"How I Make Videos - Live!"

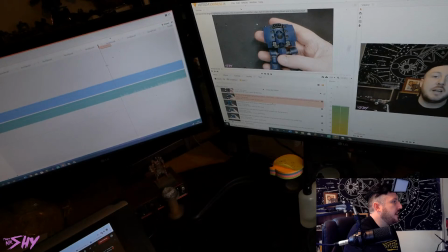[54:15]
Okay, here we go. Right, so that was let's see how long I actually stopped for there. 4 minutes and 20 seconds. 420 Blazer. There you go. That was 4 minutes and 20 seconds that I actually just stopped talking for.
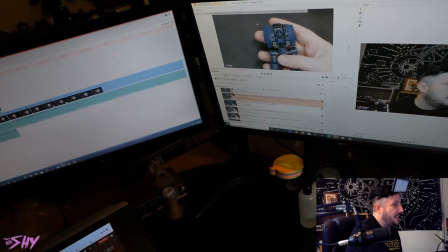[54:32]
So this little clip here is where the update footage goes in.
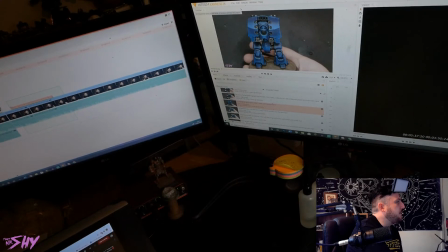[54:37]
It's only 13 seconds long, but what I'll tend to do with update footage like this is I'll still speed it up a bit.
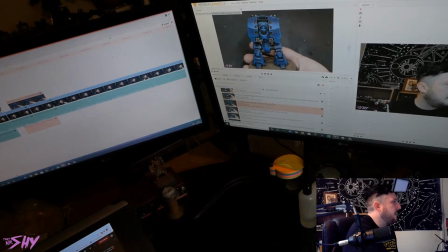[54:45]
Let's say 150%. That brings it to 8 seconds long. And then here's another neat trick, and you can definitely thank Mr. Pleasant Kenobi for this one because he taught me this.
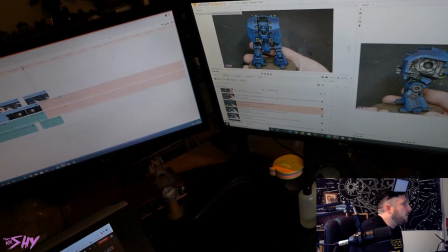[54:58]
So if you actually pull this clip out to create a silence, But instead of placing the new clip right here on the point of termination, so you can see here, this is the point of transition between the two clips.
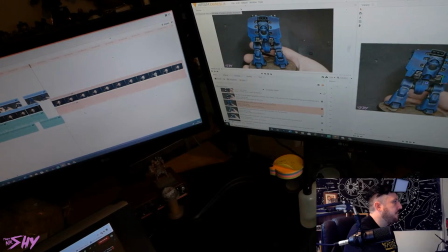[55:11]
Instead of placing this here, actually pull it in a fraction. What that does is it just makes that silence less jarring as you come back out of it, because there's still something happening on screen before the audio transition.
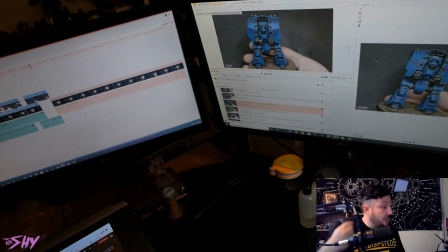[55:24]
So your brain doesn't link the visual transition and the audio transition together in something that's like, boom, jarring. Instead, it's two separate, smaller points of transition close together that's less immediately like, ooh, for the viewer.
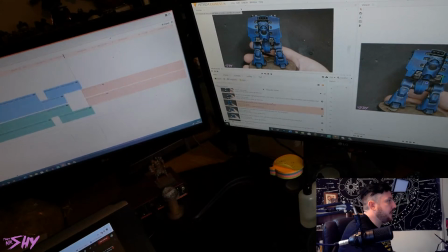[55:45]
So that's another interesting little tip for the video editors out there. And you'll see as this comes together now.
However, when all of that is done, you do end up with a Dreadnought that looks a little bit like this.
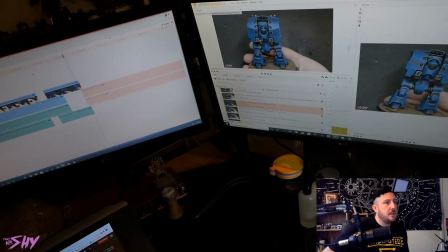[55:58]
You see we're in silence now, no problem.
Okay, next I have this really cool idea that I want to paint like a skull. I'll try and remember that. I need to do more videos for work and play, but don't want to. Blah.
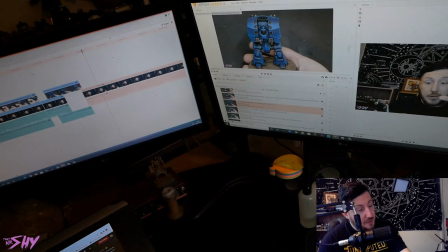[56:12]
Yeah, just drag on the first word while you're thinking. You'll notice actually, if you listen to me talking now in this live, where I'm not thinking about it, I'm much more relaxed here because I'm just in work mode. I'm not really in presentation mode.
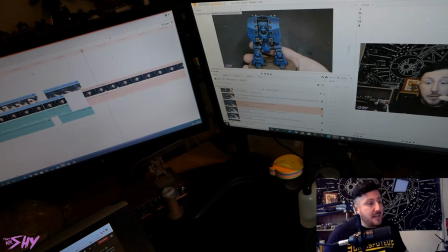[56:31]
I'm just kind of chatting to you guys, and you're all regular viewers anyway, so I'm not really like on right now, if that makes sense. I'm just kind of doing my thing that I would normally do. I'm still stopping and vaping, I'm still stopping and checking my phone, I'm still sipping my coffee. And you'll actually notice I'm umming quite a bit at the moment because I'm not doing as much of that
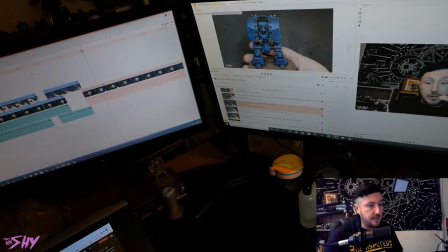[56:50]
directed thought technique to try and minimize that kind of thing. Right there's an So you'll notice a big difference actually between how I talk in my videos and how I talk when I'm just chatting to a camera casually like this.
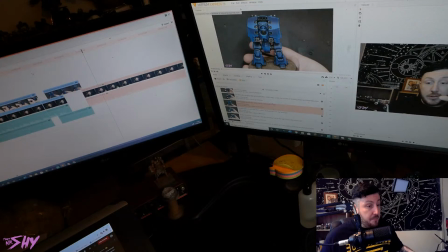[57:07]
And that just comes from a place of knowing when you need to engage that part of your brain, knowing when you need to use that technique, and not, you don't want to be on all the time.
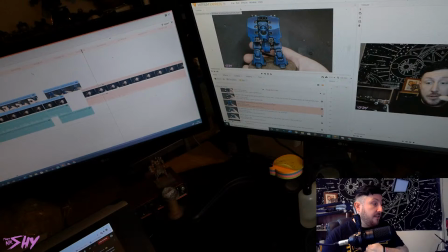[57:21]
Nothing looks more fake, to me at least, than if somebody is in presentation mode even when they're just having a conversation. Like, everyone understands that a YouTube video is a presentation. Everyone gets that. That's not abnormal.
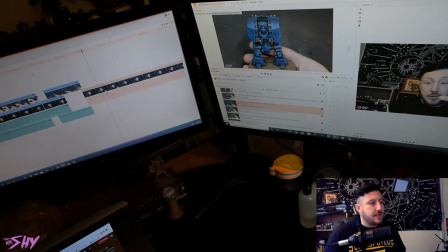[57:36]
Of course, you want a degree of presentation and theatre and polish to a YouTube video that you're creating. So you want to have a style of presentation and a method of delivery. You want those things because you want that polish.
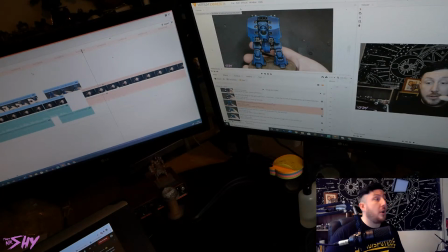[57:50]
But it looks so fake if you look like you're in character or on when you're just doing something informal like this. And this is kind of just, how I'd talk to, if there was a mate sat opposite me instead of a camera, this is kind of pretty much how I'd have the conversation.
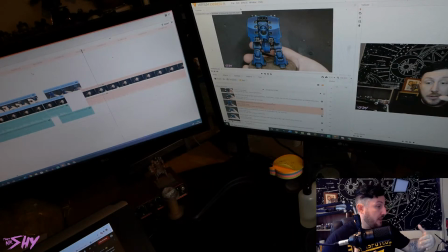[58:09]
The only thing I'm being conscious of right now when I'm talking is I'm just being conscious of my volume level. I'm speaking a bit louder than I normally would, and that's because I want a nice clear reception in the mic.